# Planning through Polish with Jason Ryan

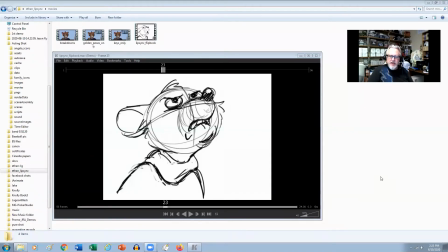0:00 Hi everybody, Jason Ryan from iAnimate here. How's everybody doing? So in this week's snippet, what we're going to talk about is planning through polish. So the planning stage for me is really important.
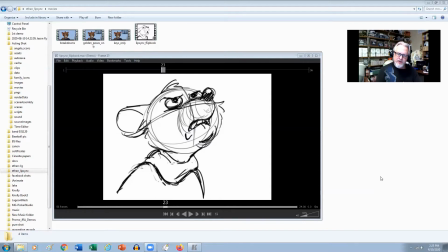0:14 I like to be able to have a way of working that allows me to work in a fluid and efficient way, right? So I like to be able to think about the actual shot, the composition, the performance in a very fluid way. So I like to use Digital Flipbook for this because it allows me to sketch out my shots.
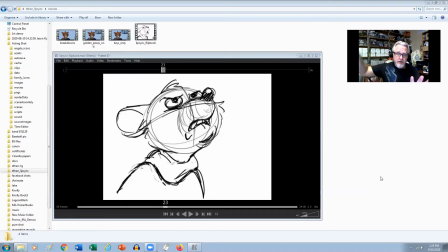0:33 So here's one shot that we looked at earlier in our snippets where we were talking about lip sync and the way the emotional state of the character dictates the shapes that we're going to be using through our shot.
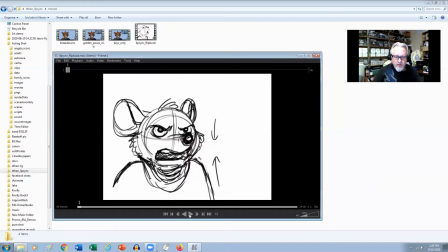0:45 So this is a shot, right? So it's I want vengeance, right?
I want vengeance!
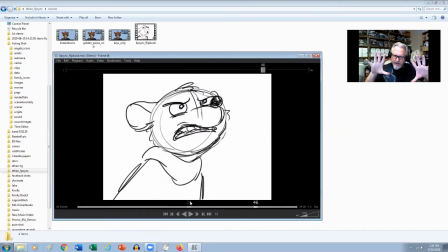0:50 Right? So in this, I'm trying to think of a way to bring the character forward so we really get an intense look at his face. But I also want to try to keep that energy up, right? So he's committing to this. He wants vengeance and he wants it now, right? So I'm pulling those corners back, making sure that we get some flexibility in the jaw,
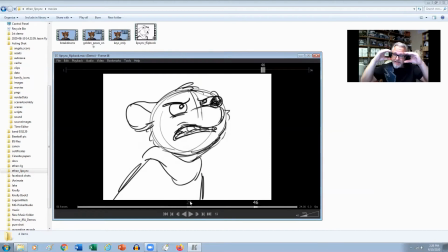1:10 and then really making sure that we can see the character's eyes, right? So in this like 2D concept, I'm thinking about the composition too, right? And being able to move that character into the shot. So from here, what I like to do is shoot live action reference.
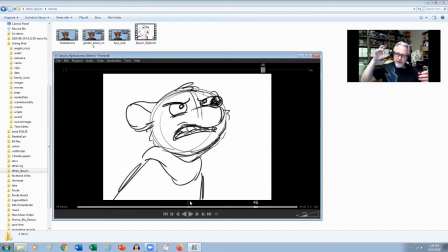1:27 Now, this is my planning stage, right? So the live action reference then gives me an extra sort of mode where I can actually experiment with like how broad I can make the body, or how much energy, or sort of little teeny tiny head shakes that I can sort of pull from to add to the energy,
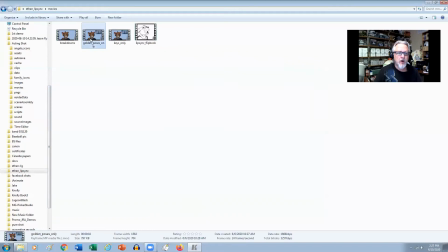1:45 right? So in here, when I've got my golden poses, you can see it right here.
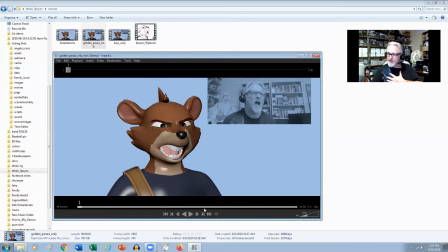1:50 This is the live action reference that I was doing. Look, I'm wearing the same shirt. So I want vengeance!
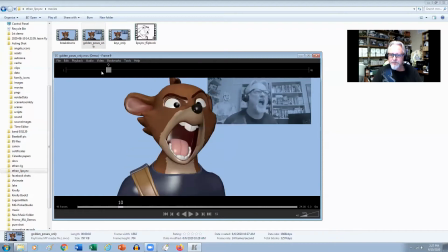1:56 So if I'm looking at the live action reference here, like I can see that I'm kind of moving myself forward,
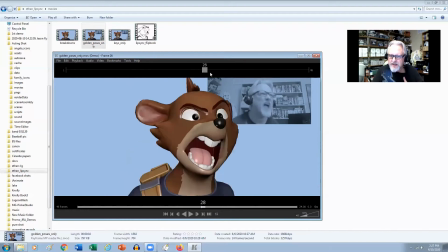2:02 and then I'm using my shoulders here to try and hit that dialogue nice and hard, right? So I want vengeance, right?
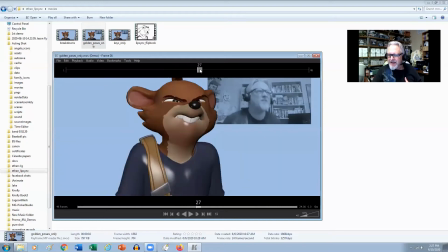2:11 So like you can feel like the anticipation here, and then like the pull through here, like the vengeance, So in here,
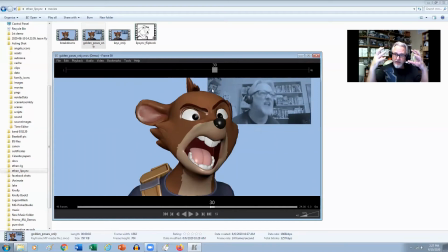2:18 like I wasn't really thinking about in the 2D stage, but because I shot live action reference after I did the 2D, it sort of like informed my live action reference, right? And then you can see here, I'm using very few keys.
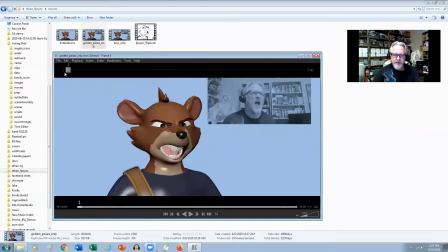2:31 Right, so in here,
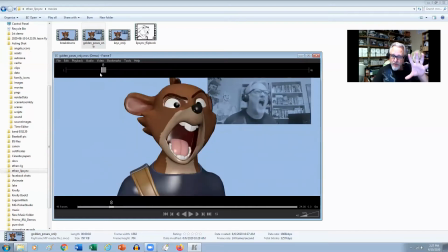2:33 I'm just finding like the most extreme poses in here that sort of dictates the actual path of action for the character, right? So in here, we got like up to here, want, and then here,
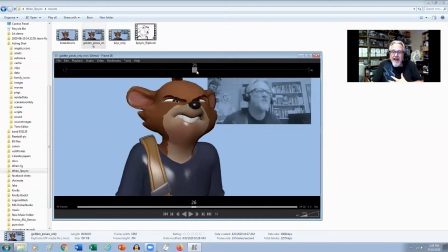2:45 like the extreme up with the shoulders, and then the down, the vengeance, right?
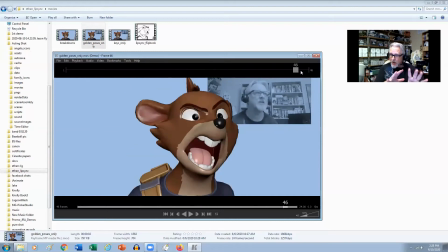2:51 Now, that's it. That's all I need for storytelling poses. It's almost like you're taking the character in CG and doing a storyboard pass with the character, right? So as few poses as possible. I always tell all the animators that I work with to try and use as few poses as possible in their blocking stage.
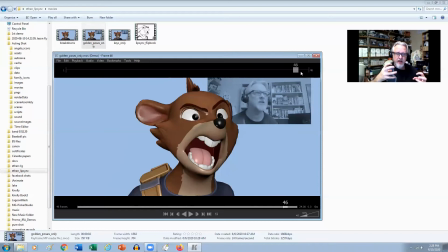3:12 This way you get the expression right, you get the head angle right, you get the eyes, you get the brows, you get all that stuff worked out in your blocking, right? And then from here, then we can start to work out the keys around that, right?
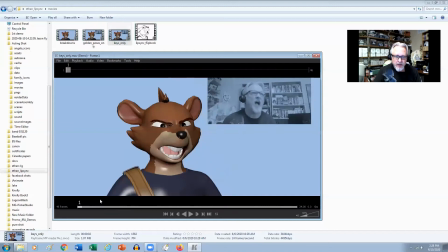3:26 So here, when I'm actually going to my keys stage, I'm looking at like how I'm favoring a pose,
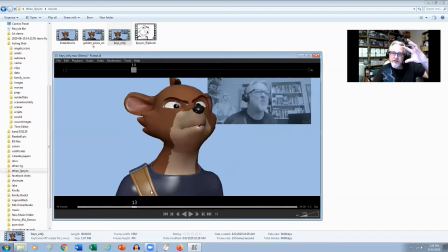3:35 like how I'm going to dictate the arc, and then start to work out some of the lip sync around these poses, and then seeing like where I'm going to favor, like the shoulders coming down, how far I'm going to come down, and then the overshoot down and then back up, right?
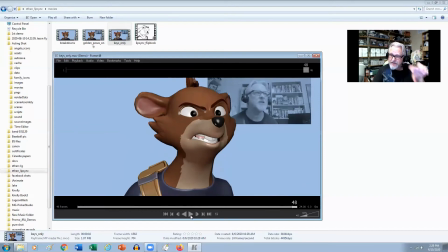3:50 So like in here, like if we play this, it's still in step mode, but it's very clear what's actually going on.
I want vengeance! I want vengeance!
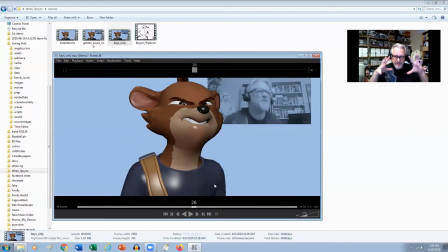4:01 I want vengeance!
So at this stage, I still want to just make sure that I'm just seeing the keys that I'm putting in.
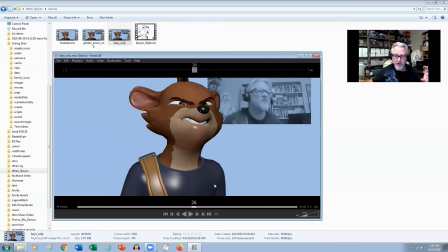4:08 Now in Maya, it's in auto spline, right? So I can see like the transitions, I can see that stuff. But I want to just, when I'm doing Play Blast, set everything to step mode. And I've got them like all in a line. Like I'm not offsetting anything, right? So everything's just still in a line.
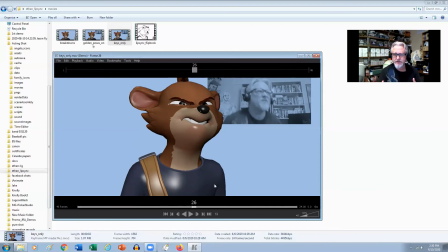4:26 So using this process, at any stage, I can show this to the director and say, okay, this is what I'm planning to do, right? So I've shown him the 2D planning, and I've shown him the live action reference. Then we show him at the golden pose stage, the storytelling poses, and even at the key stage, I can show him.
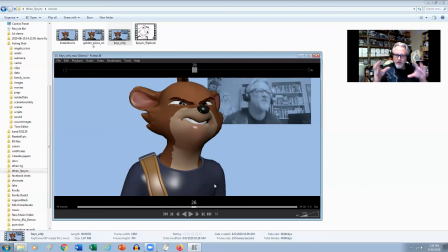4:46 And then once we're happy with everything the way it's going on, then we can go in and hit spline on the whole thing and then start to control the in-betweens, right?
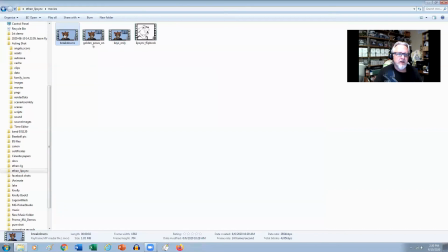4:55 So this final version here is with the breakdowns. Okay, so this is basically all the breakdowns.
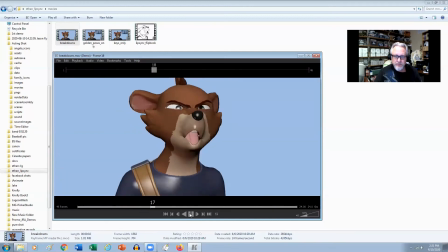5:01 I want vengeance. I want vengeance. I want vengeance.
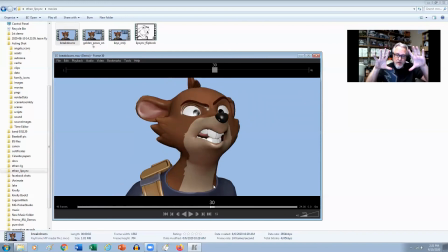5:07 So everything's on ones now. So like when I'm doing that, what I'm trying to do is still favor the poses. So it's not evenly timed, right? So if I'm coming up with the head, I want to favor into that pose.
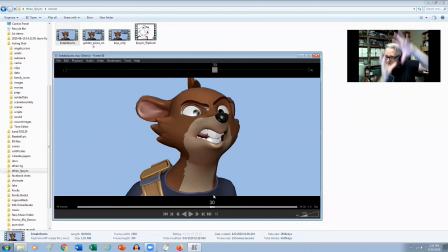5:19 So I get a slow in and then a slow out and then hit that spacing nice and hard so that I can really feel the punch on the accents, right? That way, like, we're taking out some of the evenness that the computer will give us, right? The computer is actually a really great in-betweener, but because they're so dead on,
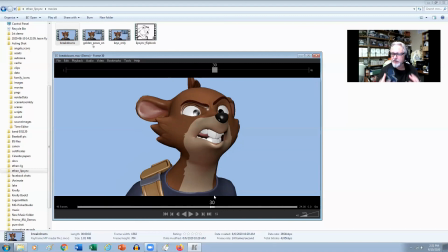5:38 it starts to make everything feel a bit too evenly timed and spaced, right? So I go into those computer in-betweens, just sort of nudge them, you know, so I can get the spacing to feel a little bit more punchy, right? I want vengeance.
I want vengeance.